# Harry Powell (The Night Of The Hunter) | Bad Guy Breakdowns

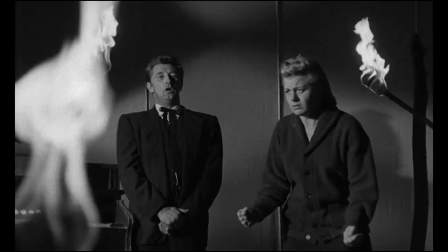But the crowded framing made up of 96% fire and 4% humans is all about symbolism, and tells you all you need to know about Harry and Willa.
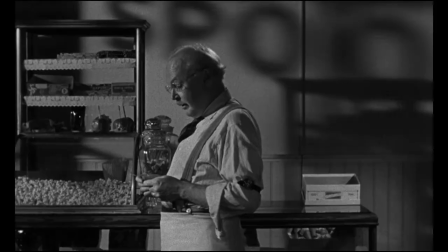Walt Spoon might be beginning to suspect something about Harry Powell, but it isn't enough to spur him into action.
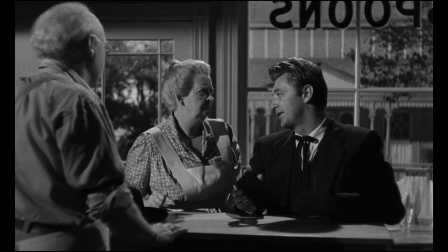Walter Spoon, you simply cannot be so busy in your sleepy southern dessert parlour that you do not have time to make one phone call about this.
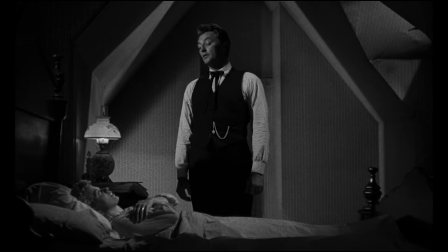And so no one in town stops to question the indoctrination of Willa,
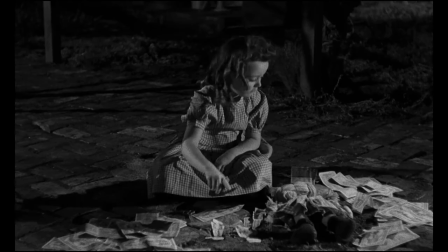or the impact this might have on her children, who just want to make paper chain people out of money in the case of Pearl,
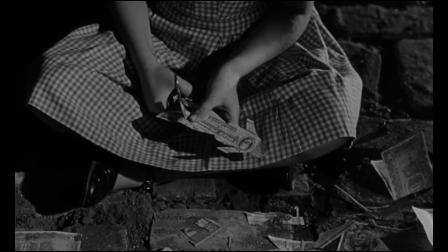or stare determinedly into the middle distance if you're John. Damn, Pearl, I know you guys are loaded, but don't you think that's a little wasteful?
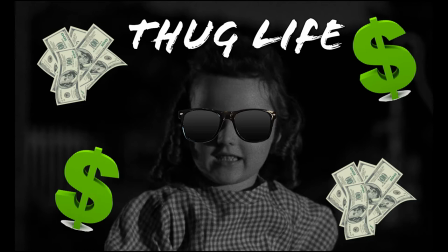Turn down for what?
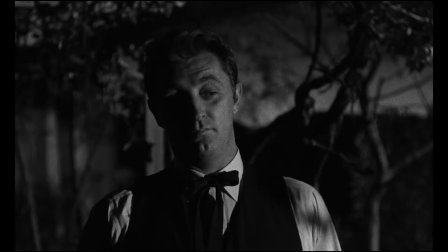Turn down for what?
Oh shit, children, hide the cash, he's right there!
That wasn't very nice, boy.
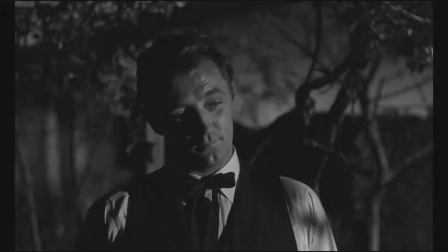Have a heart.
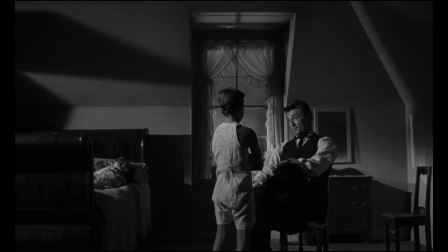Harry pulls a page out of Being a Villain to Children 101 when he starts manipulating the more trusting Pearl to try and find out where the location of the money is.
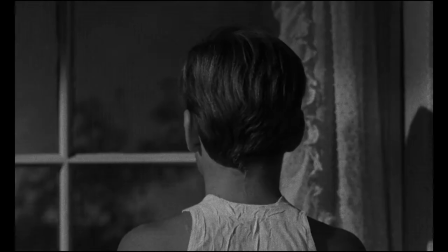Now you see, we just can't have anything to do with John.
John remains consistent in his defiance, more consistent than the layout of his and Pearl's bedroom,
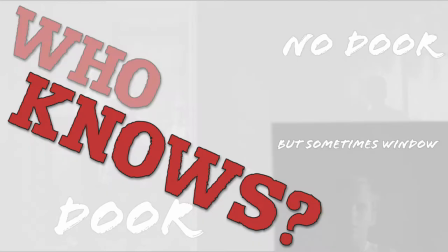which now appears to have a door where it previously had a wall, which sometimes turned into a window.
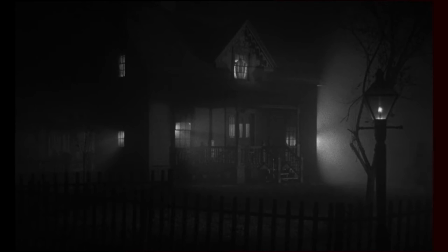Willa rolls up on this moment of family bonding in an incredibly atmospheric shot, which was almost certainly an influence on this famous image from William Friedkin's The Exorcist, especially given that Friedkin himself has listed The Night of the Hunter as one of his favourite movies of all time.
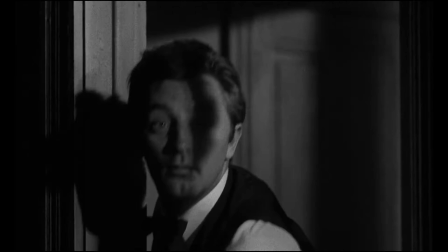Willa is all smiles as she walks in through the fog, gathers up Pearl for bed as she runs away from Powell before heading upstairs herself,
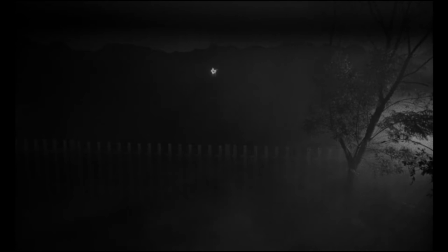unaware of what is about to happen to her. By the morning, it is assumed she has run off as her car was heard starting sometime in the night.
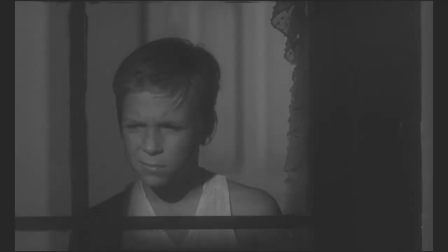Hint for later, she didn't run anywhere.
She did.
Harry spreads the word around town that Willa has run off with her car,
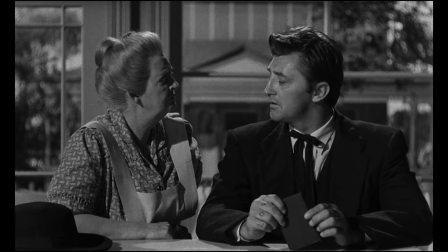lamenting to the increasingly insufferable Icy Spoon that she had refused her marital duties with him too.
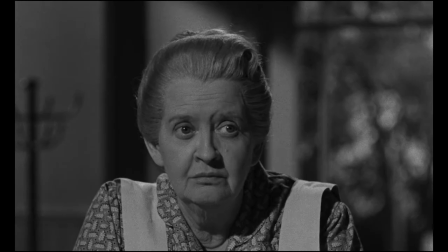Something Icy is only too happy to believe given that she, you know, absolutely sucks.
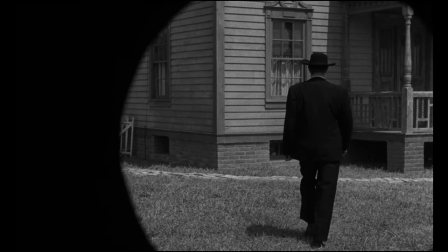It's at this point that we enter the real second act of the movie.
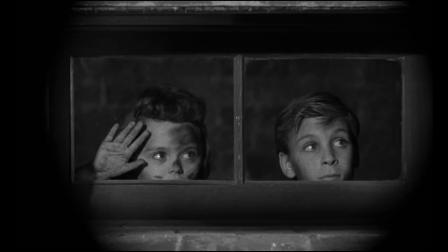Willa is gone, the town has embraced Harry to their bosom, and John and Pearl are completely isolated, at the mercy of the predatory preacher.
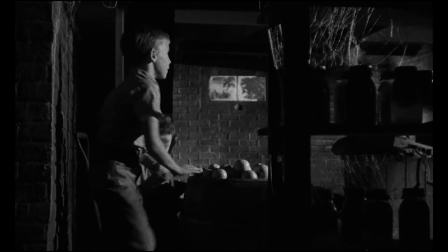They attempt to remedy this by playing around in a pile of potatoes in the basement, which was very much the fortnight of the 1920s.
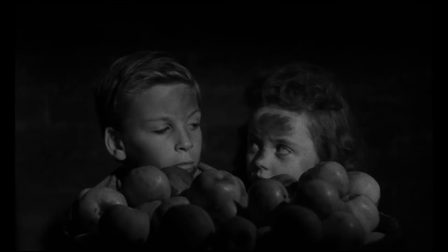Wisely, they decide not to go upstairs when their stepfather calls them in a stunningly creepy wide shot in which Powell looms out from behind a door at the top of the basement staircase,
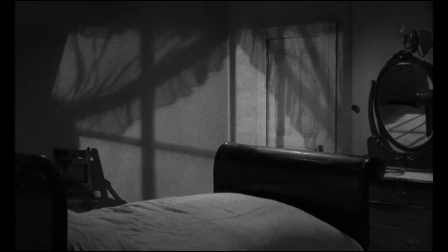only stopping when Icy Spoon arrives with food to distract him.
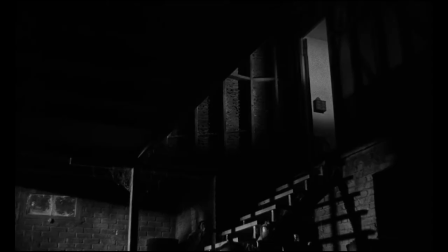Robert Mitchum's easygoing but deliberate manner of speaking once again takes center stage here, capturing the tension in his character hidden just beneath the surface like a coiled snake.
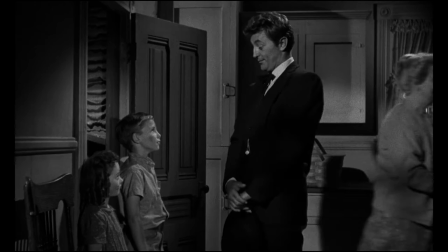A tension that John Harper can absolutely detect, even if the Spoon neighbors remain blissfully unaware.
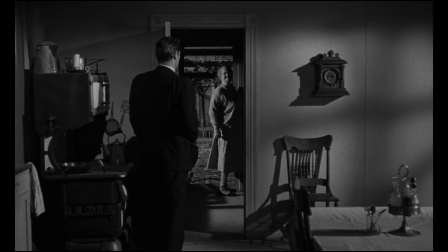It isn't until Icy leaves,
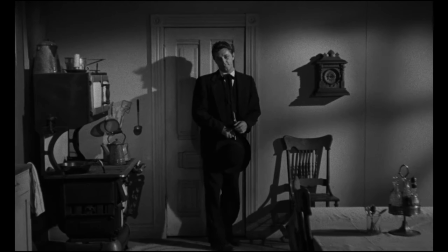framed within a doorway in the background of a deep focus shot that allows her to be eliminated from view and leaves us with Harry in the foreground,
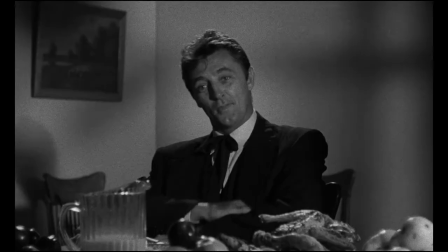that we get to see the Harper children and Powell in full confrontation with each other.
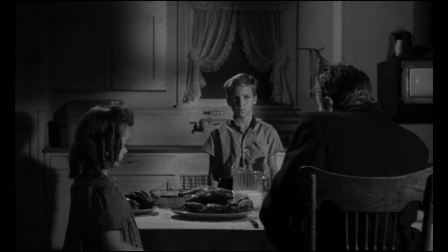The preacher flits between thinly veiled threats, angry outbursts, promises of compromise.
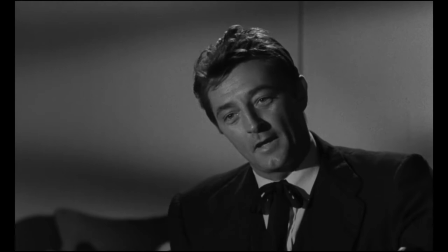He calls John a meddler and threatens to use his switchblade on him, to which Pearl responds with possibly the most adorable reaction to the reveal of an edged weapon I have ever seen.
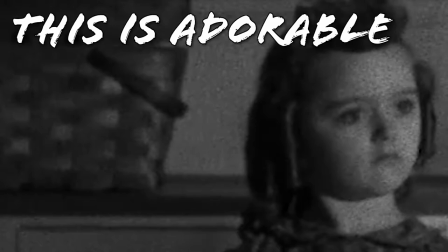Look at her little face!
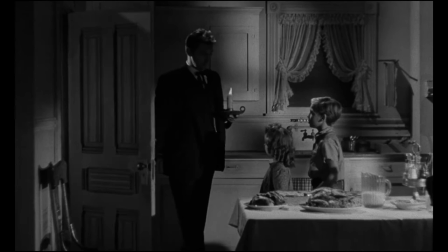John Harper reveals that the money is hidden in the cellar, and the three of them head down there to check it out.
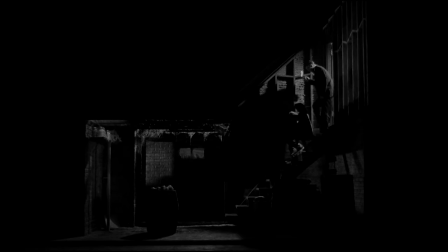Tensions mount as Powell gets closer to realizing that John has lied to him about the location of the money,
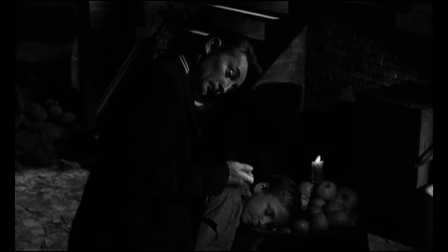reaching fever pitch when Powell puts a knife to John's throat, and Pearl is forced to reveal that it is in her doll.
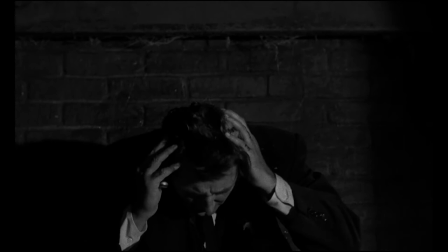Powell relaxes for a moment, which allows John to drop a shell full of glass jars on his head and lock him in the basement,
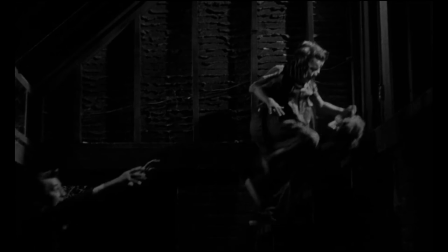but not before trapping his hand in a door and getting a sound out of Robert Mitchum that sounds an awful lot like Mel Blanc playing Bugs Bunny.
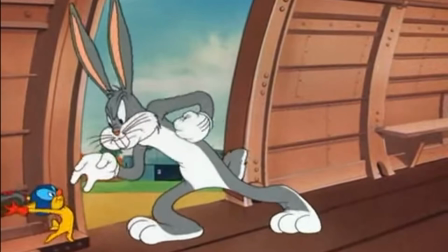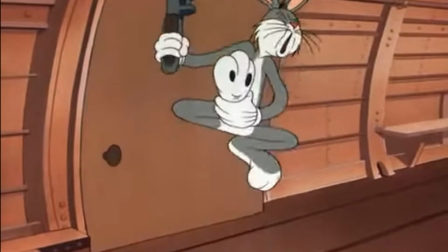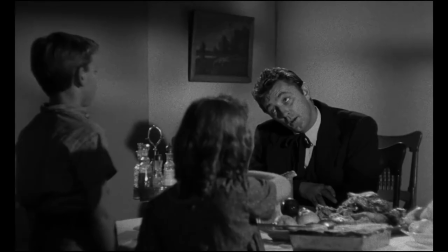And believe it or not, this isn't the last time Harry Powell is going to conjure images of the Looney Tunes.